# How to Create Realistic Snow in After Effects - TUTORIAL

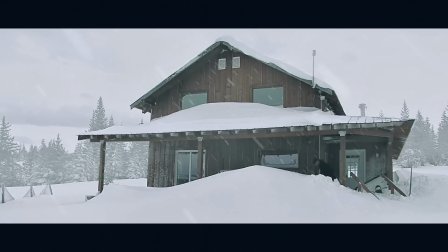[0:01]
Hello, I am Ignace Aleya from ToleratedCinematics.com, and today I will be showing you how to create a realistic snow scene in Adobe After Effects, just like this one.
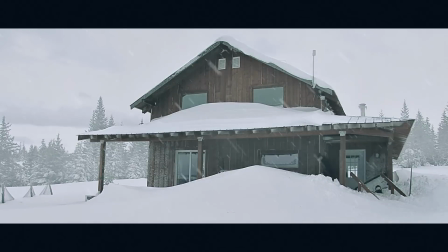[0:17]
So this is the original file and this is the edited file. As you can see, it's not only adding the snow particles that is going to sell the shot, it's all the surroundings like the mist in the background, the kind of wind that passes together with the snow. And yeah, it's kind of stormy. We desaturated the shot.
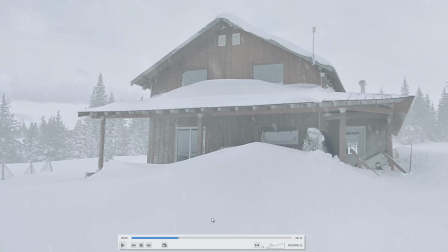[0:36]
So yeah, this really looks a lot better than my previous tutorial that I did on this. I have already created a tutorial in the past on how to create realistic snow. But in my opinion, we can pay more attention to the details, like that shot was only adding snow particles,
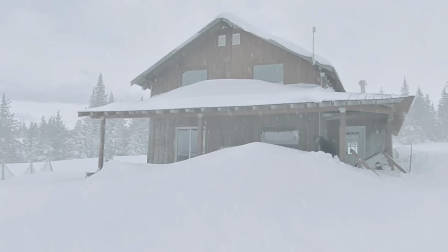[0:53]
and right now we are going to see at the whole scene to make a convincing shot. So the most important thing is, well, yeah, we need snow in our scene. If we don't see snow on the floor, our mind is going to think it's not going to be realistic snow. Of course, if it's just starting to snow, you won't see snow on the ground.
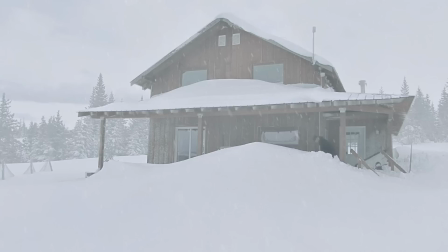[1:12]
So, but most of the time it's not going to be very sunny outside, so it's going to be overclouded a bit. So make sure you pay attention to these things when you're filming, and then we can desaturate the shot a little bit,
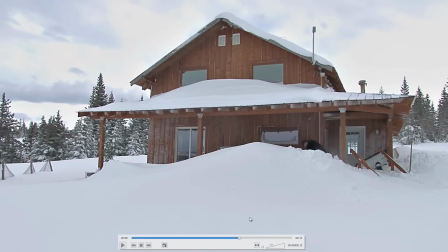[1:25]
because right here we can see it is very saturated and there is sun, so it's a sunny day, but there are enough clouds to sell the shot and make it look convincing. Also in the background we can see that it's a lot mistier there, so we're going to do that as well.
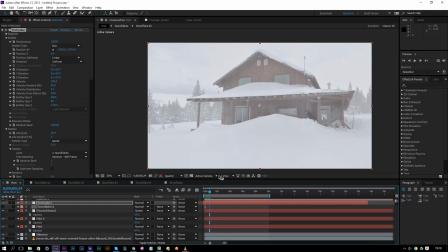[1:42]
Okay, so let's go to After Effects to get started. First thing first, importing your scene.
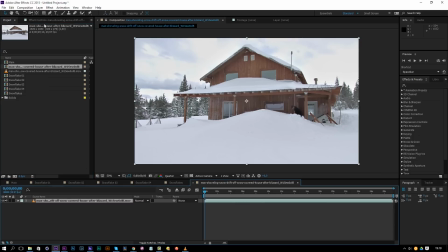[1:50]
So I'm going to drag and drop this into a new composition, and I'm going to rename my composition to main scene, and there we go. So go to composition, composition settings, rename it, and yeah, that's it.
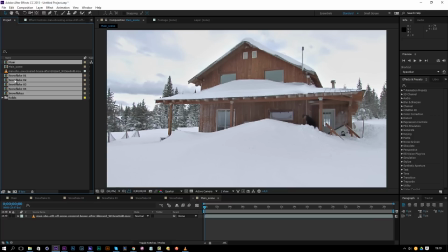[2:05]
I'm going to delete everything apart from my scenes here because, yeah, I'm going to start from scratch. Let's delete everything. And alright, so we have our scene in a composition. I'm going to change my resolution to full because right now it was at quarter.
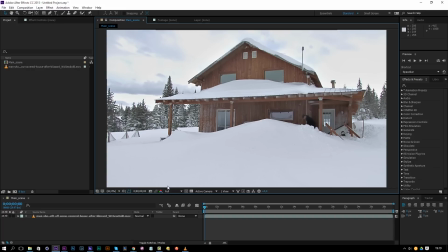[2:20]
For you, that will probably already be at full or auto, depending on whatever your preferences are. So let's get started. The first thing we see that the shot is shot on a tripod. So that's great for this kind of shot because we actually want to key out our house here.
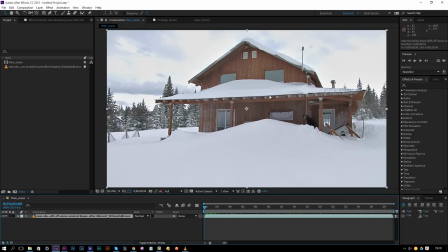[2:38]
So we want to make sure that we only select the background. I'm going to explain later why, so we will see that in a second. Let's first trim our composition to, let's say, 10 seconds. That's more than long enough. Right click, trim comp to work area.
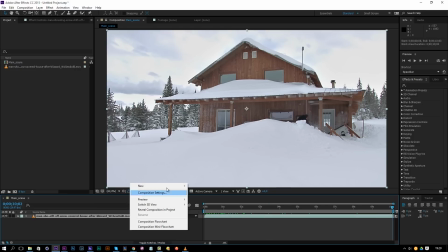[2:52]
Okay, so now for the first thing, I'm going to right click, new, and I'm going to add a solid layer.
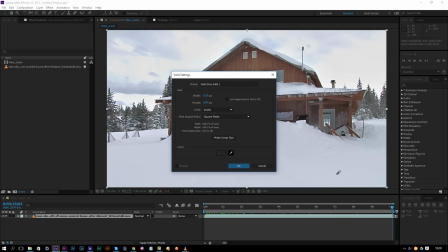[2:58]
I'm going to click on the pick width and I'm going to pick a color from the snow.
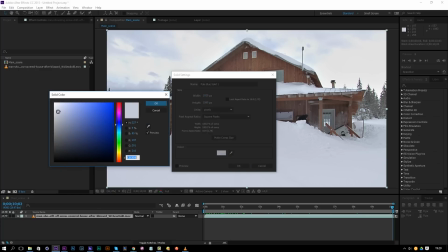[3:02]
So you can see it's not pure white, it's kind of white, grayish, bluish.
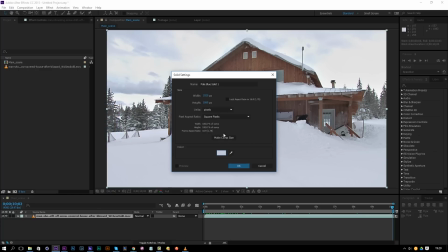[3:07]
So click OK and make comp size and click OK.
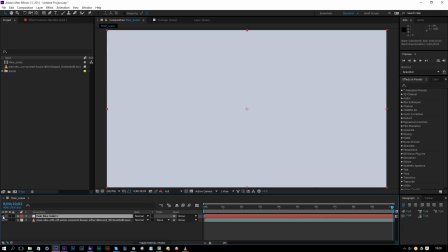[3:11]
Then I'm going to deselect it, so I'm going to make it invisible by clicking over here,
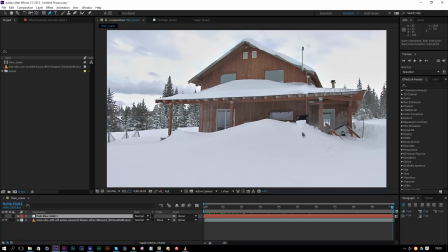[3:16]
and then I'm going to click on the pen tool and I'm going to select the house. I'm going to key out the house, so just like this here.
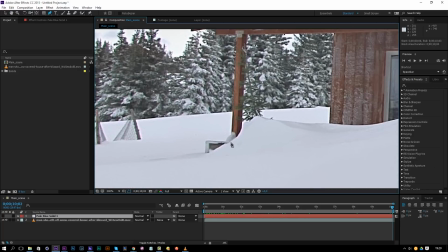[3:25]
Very quickly, you can do this very roughly as well, so it doesn't have to be exact.
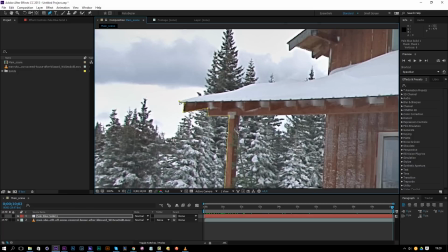[3:30]
Most of the times that's going to be more than good enough. Okay, so there we go.
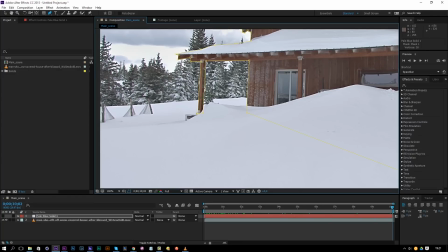[3:35]
Make sure you also key out like the center parts,
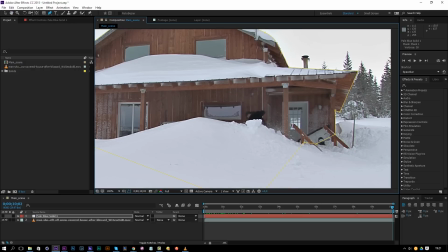[3:39]
or if you have like a window here, you could also key this out, but this is way too small to notice, so it's not a big deal. I'm going to leave that out.
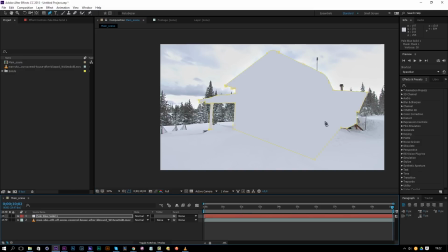[3:47]
So if we make the layer visible again, we will see that the house is now the color of our solid. We're going to press MM on the keyboard. So if you press that twice, you will get the options for the mask properties here.
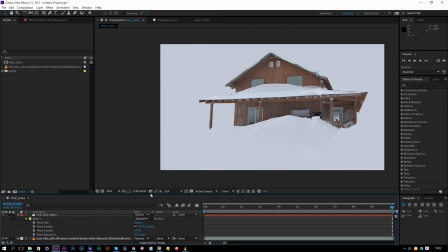[4:02]
So I'm going to change the mask to subtract. Now we only have the house, and I'm also going to select the solid again.